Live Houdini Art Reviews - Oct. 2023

It's really just color management, for the most part, that needs a big overhaul. So after Houdini for the new Artist 2, I'm also going to fix that up, brush everything up, kind of tighten the bolts on some of my existing courses, and then just go from there. So anyway, if you're wondering what I've been up to here at CG Forge, that's what I've been doing. All right, let's dive back into the stuff here, the artwork.
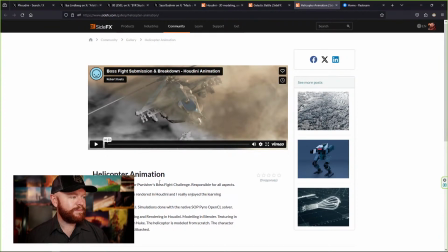This is Helicopter Animation by Robert Klautz. Boss fight, submission, and breakdown. All right, let's check it out.
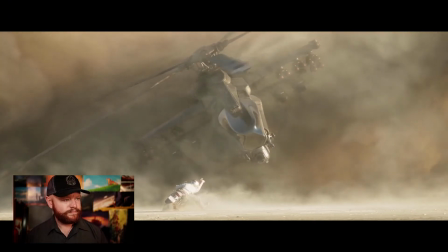Ooh, that's cool. That's a sweet shot.
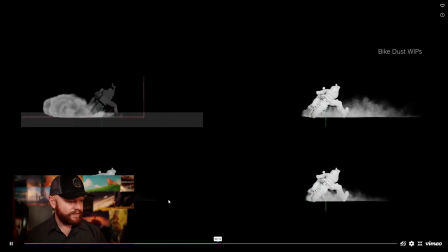Rotor wash experiments, bike dust. Cool breakdown too.
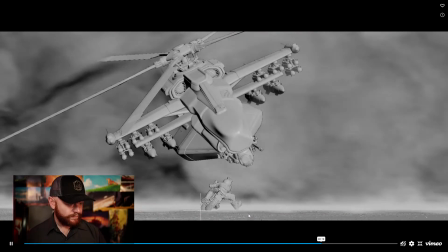Nice little height field going on. Great camera angle too.
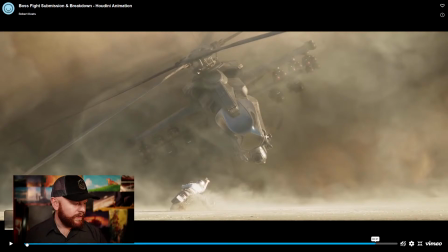Yeah, there's a lot of things going on here that's great. Let's take a look at the beginning here.
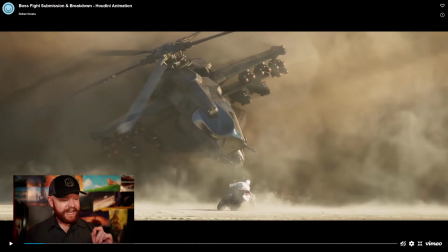One of the first things, it's really snappy when you have fast motion going slow. Right away, that makes things interesting and action-packed. It's a common technique you see in action movies all the time.
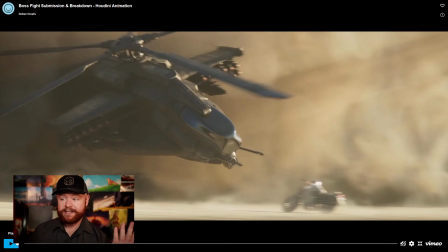That's happening here, and it totally makes sense. Shoo, like that.
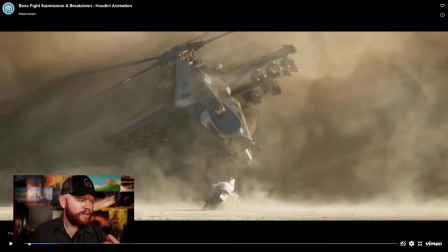What's even cooler about it... Well, okay, so when you do that, I'm just kind of thinking here out loud.
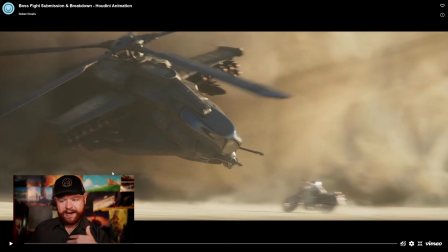When you do that fast to slow,
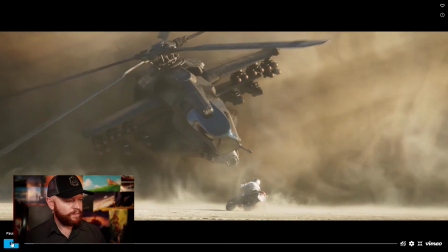one thing that is cool about it is you don't really know what's going on for like a split second.
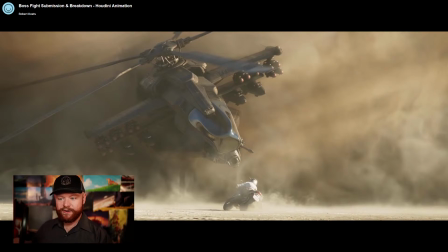And then when it goes slow-mo, you're like, oh, that's what's happening. Again, it's creating that narrative journey through the use of speed and through the use of camera movement.
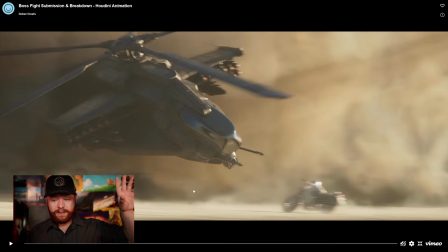We actually were talking about camera movements on the other project with the blue backdrop, right? How it was a lack of focus going into focus. And I mentioned, hey, just swing that camera over a little bit.
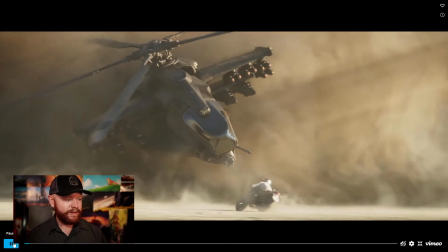This is what I'm talking about. We literally just have a camera pan.
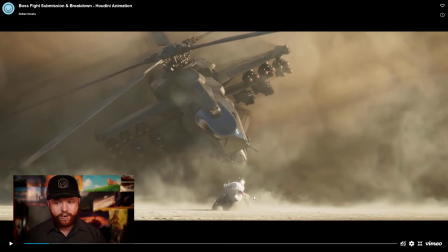We have some movement with the foreground right here, and that's juxtaposed against the movement of the midground element, which is the helicopter. So one of the reasons why this composition, this feels like there's a lot of depth to it, is because there's multiple layers that are moving in different directions.
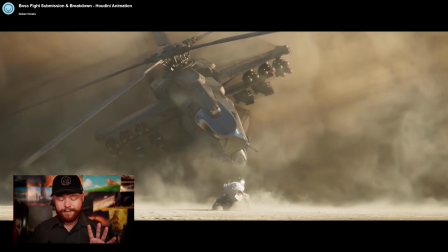That's another really clever way to make a composition feel deep, like you can reach out into it, feel 3D. So I'll say that again. You want to make your scene feel like it goes back in the frame, have some elements that move in different directions.
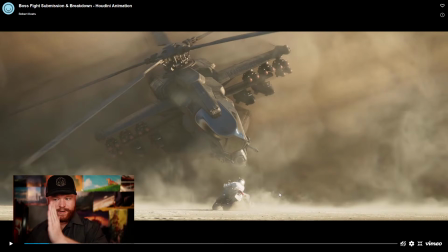So you have the camera moving this way, you have the bike moving the other way, then you have the helicopter moving the other way, and just zigzag back and forth with your motion.
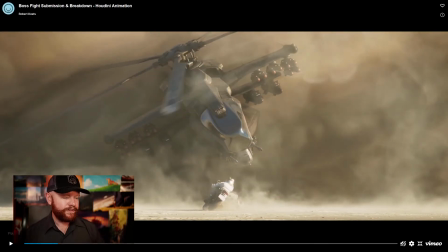And that's exactly what's happening here, which is why it feels so lightweight and suspended in zero gravity.
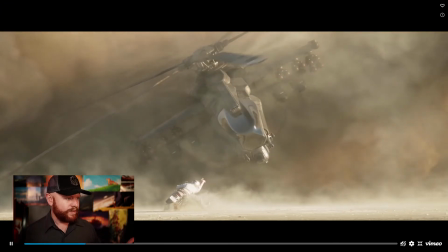It also creates that effect too. So yeah, really cool.
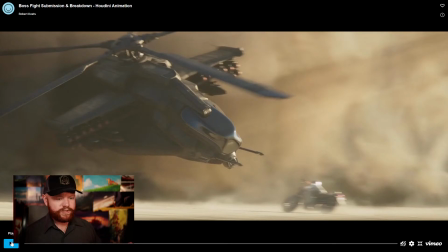And then as far as the smoke, I'm just taking a look at the smoke's movement here as well.
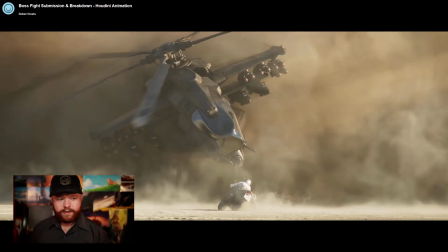There's different sections of smoke as well. And it's also a very clever way of adding depth.
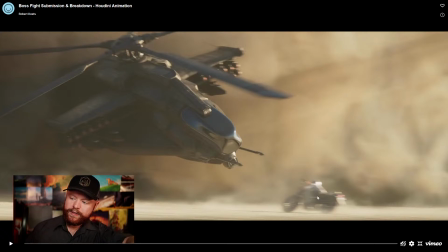So let's say you had a smoke plume that was over the bike dude in the foreground, and then you had another smoke that was lightly right where the helicopter is, and then another smoke layer that was right behind it.
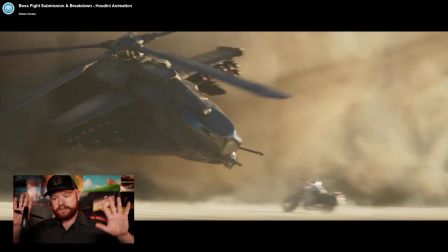And you had all those different smokes moving in slightly different directions, similarly but slightly different.
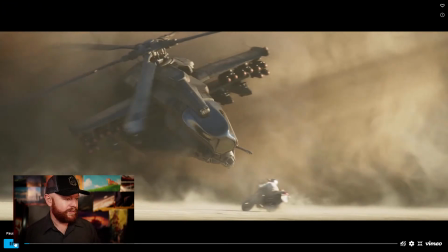That also is going to create this crazy effect where it feels like you can go back in the frame.